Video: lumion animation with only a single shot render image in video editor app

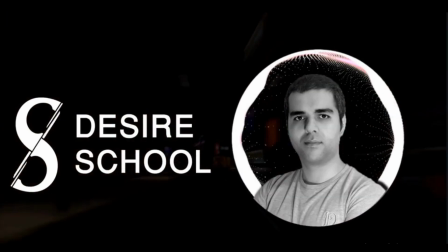0:10 Hello guys, my name is Mehdi and welcome to Desire School channel. In this video I'm gonna turn a render image into an amazing animation.
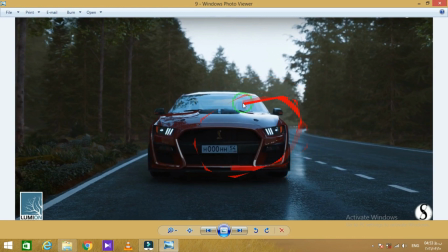0:18 What we need in this project are these two render shot image, which are turn on and turn off lights of a car.
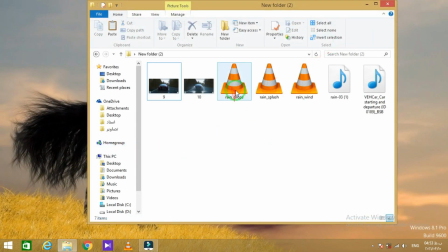0:26 Also we need rain animation footage such as raindrops, rain splash and rain wind. And the final thing is sound effect. I put some website link in the description that you can download all of these files.
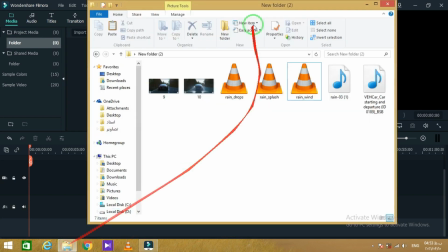0:40 Well, open a video editor software. I'm using Filmora here, but you can use any other software such as Adobe Premiere.
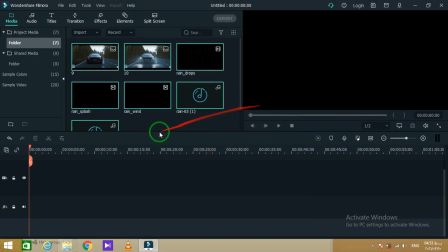0:47 Okay, drag all files into the app, then put two render image in the timeline.
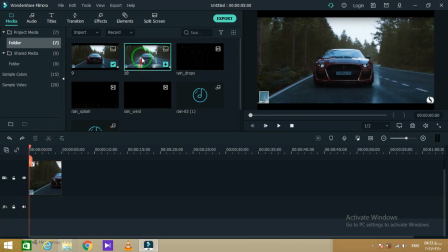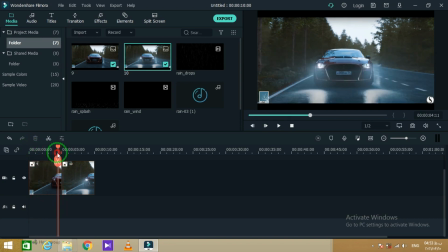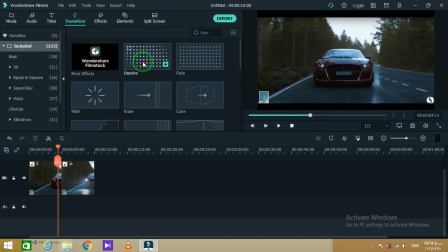1:04 Now I'm gonna use this old transition here, because we want it looks the car is turning on.
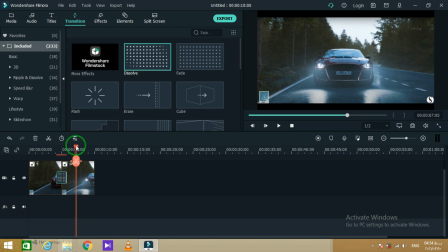1:19 Here I prefer to get the transition shorter to make it looks more realistic. Do it until you find it good.
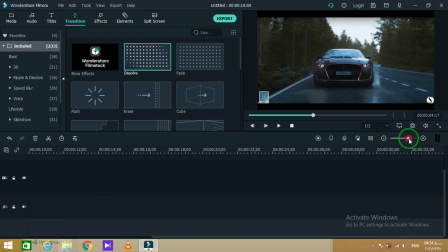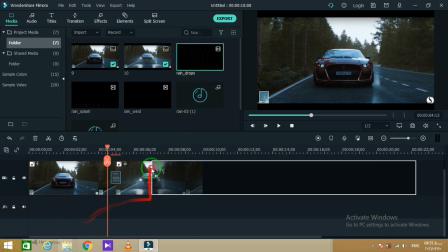1:36 Now it's time to add raindrops footage and fix it in the timeline.
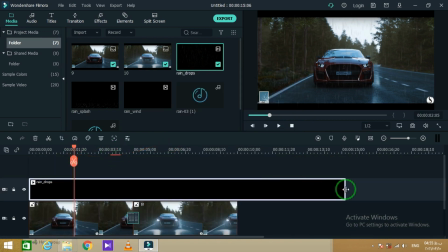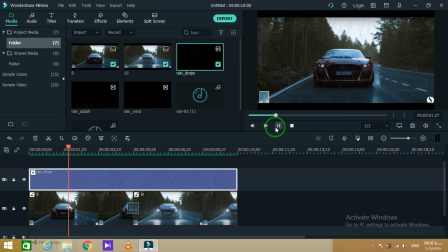1:49 You can see the change.
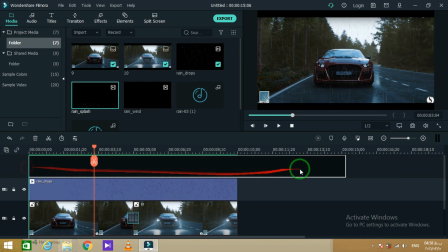1:55 In the next step, I add the splashed footage into the timeline.
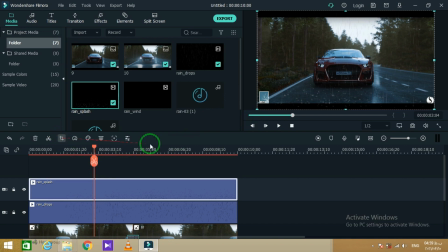2:01 Now we have to crop the footage because we don't want raindrops on the car.
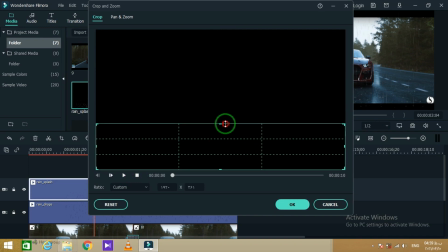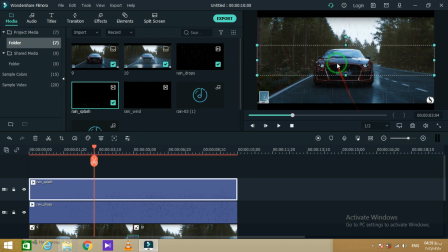Here we need some other raindrops, so put them into the timeline and do the cropping job too.
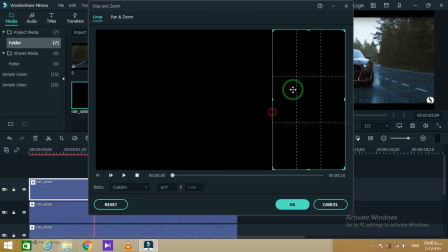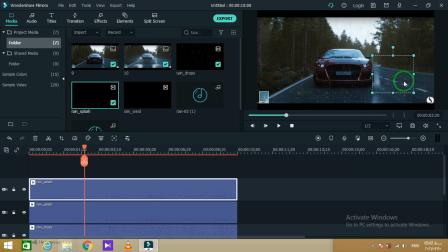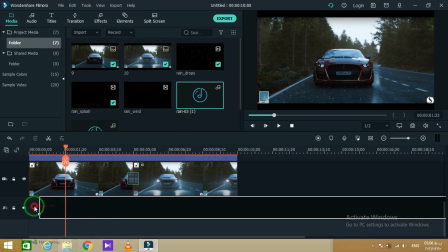2:48 Now add the rain sound effect and car engines start sound effect into the timeline and fix them all.
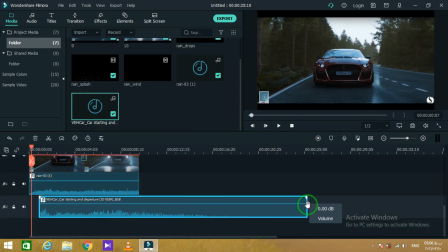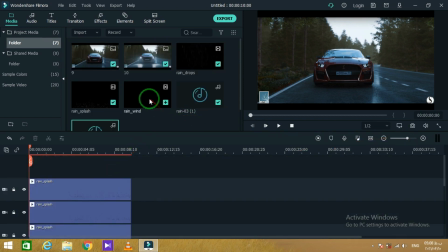3:02 At the end, I'm gonna use the rain wind footage. It makes a foggy condition here.
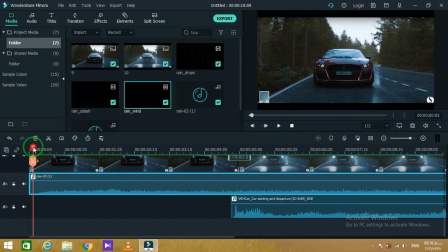3:15 Also, we have to get the rain sound effect from low volume to loud, because it's gonna start to rain slowly.
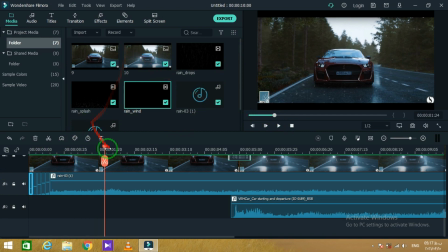3:32 Hope you enjoyed. Thank you and bye for now.